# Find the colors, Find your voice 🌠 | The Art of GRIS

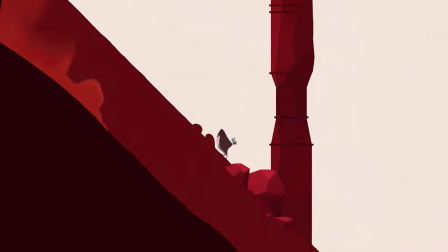Gris is an atmospheric puzzle platformer by Spanish indie studio Nomada Studio.
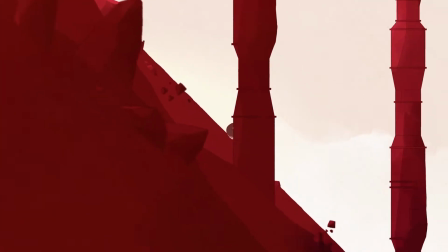When it came out in late 2018,
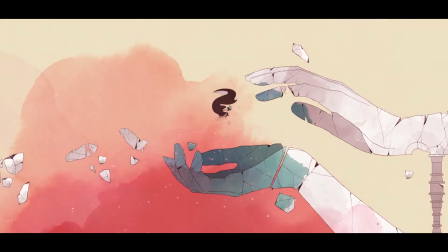it was acclaimed for its gorgeous watercolors by Konrad Rosé and its exceptional soundtrack by Spanish band Berlinist,
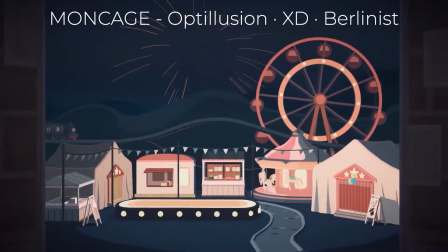who also made the soundtrack to puzzle game Monkeage recently.
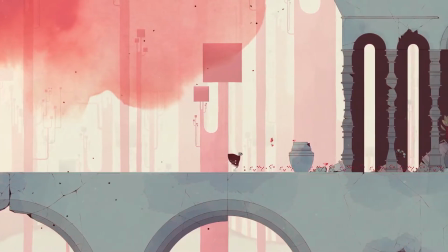However, people have been less unanimous about the gameplay, and to me it is quite unfair.
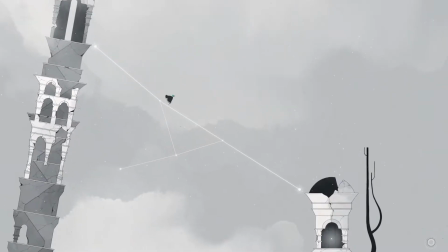Actually, Gris is meant to be metaphorical in both substance and form, in what you can see and hear and how you play it.
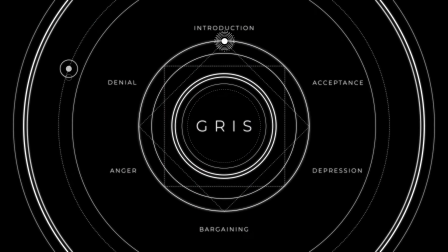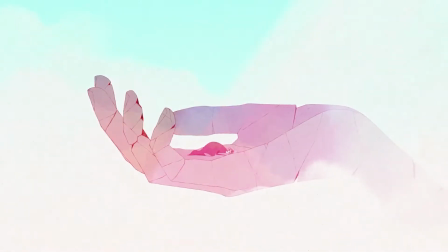Gris is the eponymous character of the game.
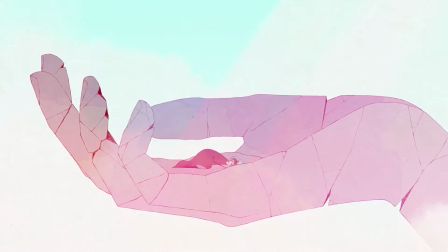She's a young girl whom we meet right at the beginning, in the game's introduction, which instantly sets the tone for the quality of this work and what it evokes.
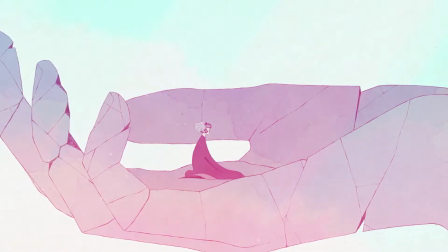The world that the game shows us, although very limited at the beginning, since the whole introduction takes place in the hand of a statue, is immediately defined as unreal and metaphorical. First of all, the place. We don't see anything except a hand, probably a woman's hand, and grease sound asleep in the palm of said hand.
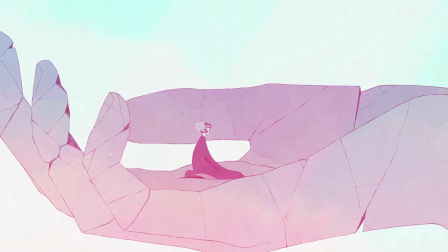We can hear the wind blowing, and the colors in the background are blue, a very pale cyan, and white. We're in the sky, or rather out of any place. It even feels like we're outside of time.
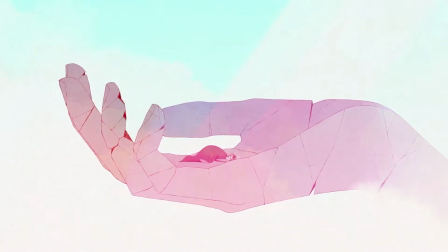Then, if that hand is undoubtedly that of an inanimate object, here a statue, given the cracks and the vague color, it is clearly moving.
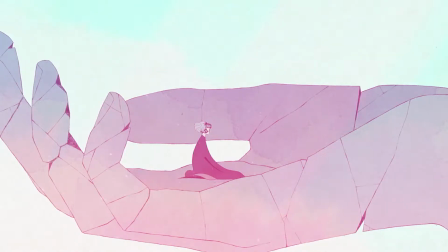There's another clue, but this one's in the music. We can hear a melodic line being sung and then there are two voices.
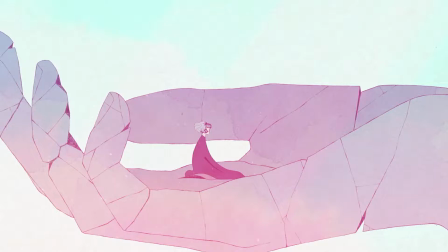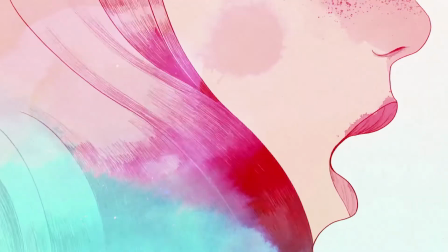And we can see Gris singing. The voice would be diegetic, it would be an actual part of the scene, but that second voice, whose would that be?
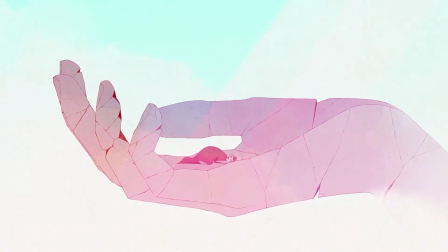There is no one else here but the statue. The physics too are quite unrealistic,
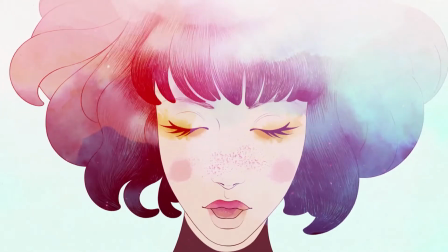as we watch Gris float about the hand while singing in a truly beautiful shot that perfectly illustrates the girl's serenity in her art,
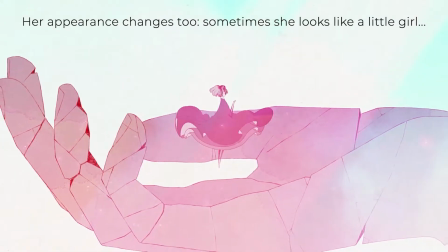her dress and hair fluttering in the wind. But this serenity is suddenly crushed.
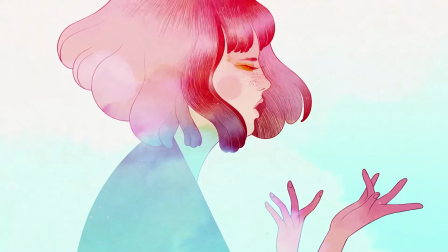After a phrase sung in a duet, Gris sings one last note, alone,
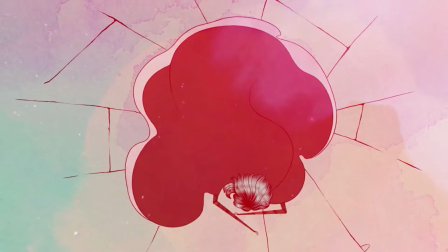and then puts her hands on her throat before collapsing in the palm of the statue's hand, which starts bursting into pieces before our eyes.
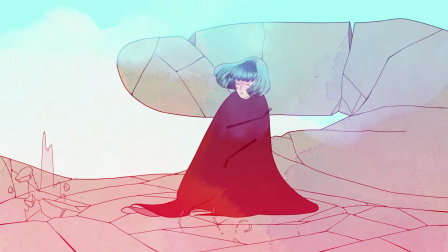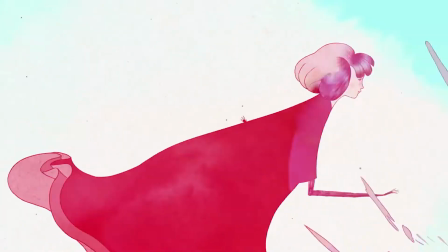Therein lies one of the strengths of this game.
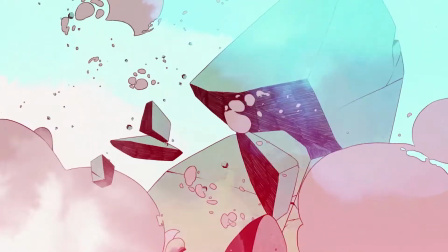There is absolutely no narration necessary to make us understand what's happening to Gris, only a few gestures are enough.
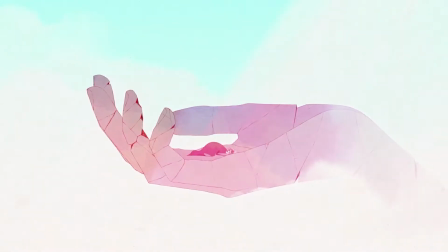As soon as we see the first shot, it is made very clear that the statue is Gris' mother.
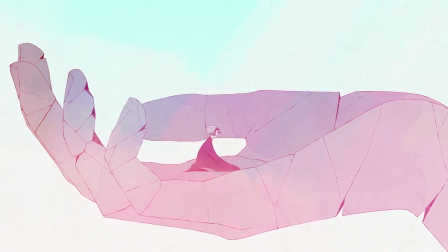The strength of their relationship is shown by the fact that Gris is able to sleep in the statue's hand, as well as the duet they seem to be singing together.
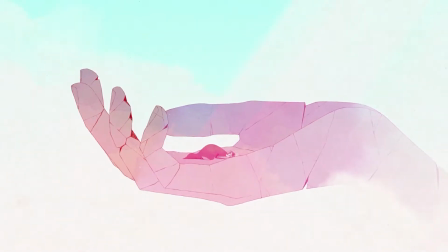The statue's hand is damaged since the very beginning is a way to illustrate how fragile life is.
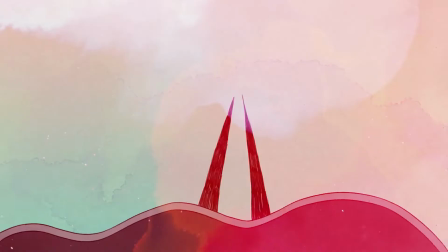This hand becomes fissured while Gris is still singing.
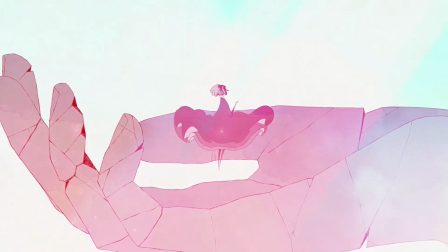As long as we hear the two voices, the hand keeps on moving, but as soon as the cracks start appearing, it stops moving.
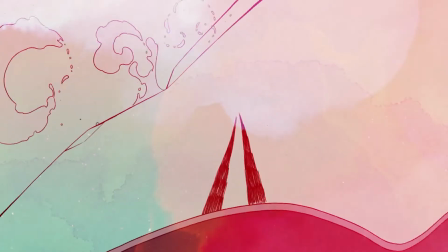All this leads to this last note that Gris sings alone.
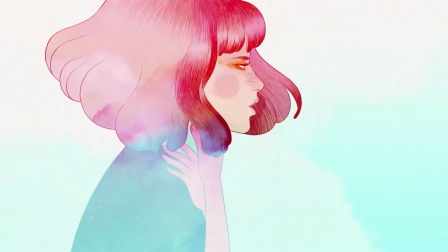Her mother is no longer here, and it's the moment when Gris loses her voice, just as her life loses its meaning.
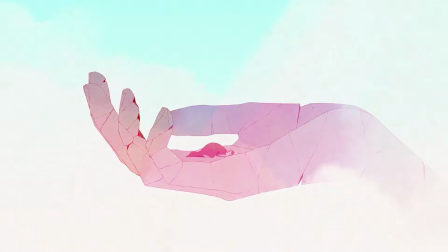The music gives us as much information. The opening is very soft, as is the first shot with Gris asleep in her mother's hand. The game opens with an F minor piano chord, with the voice soon catching up.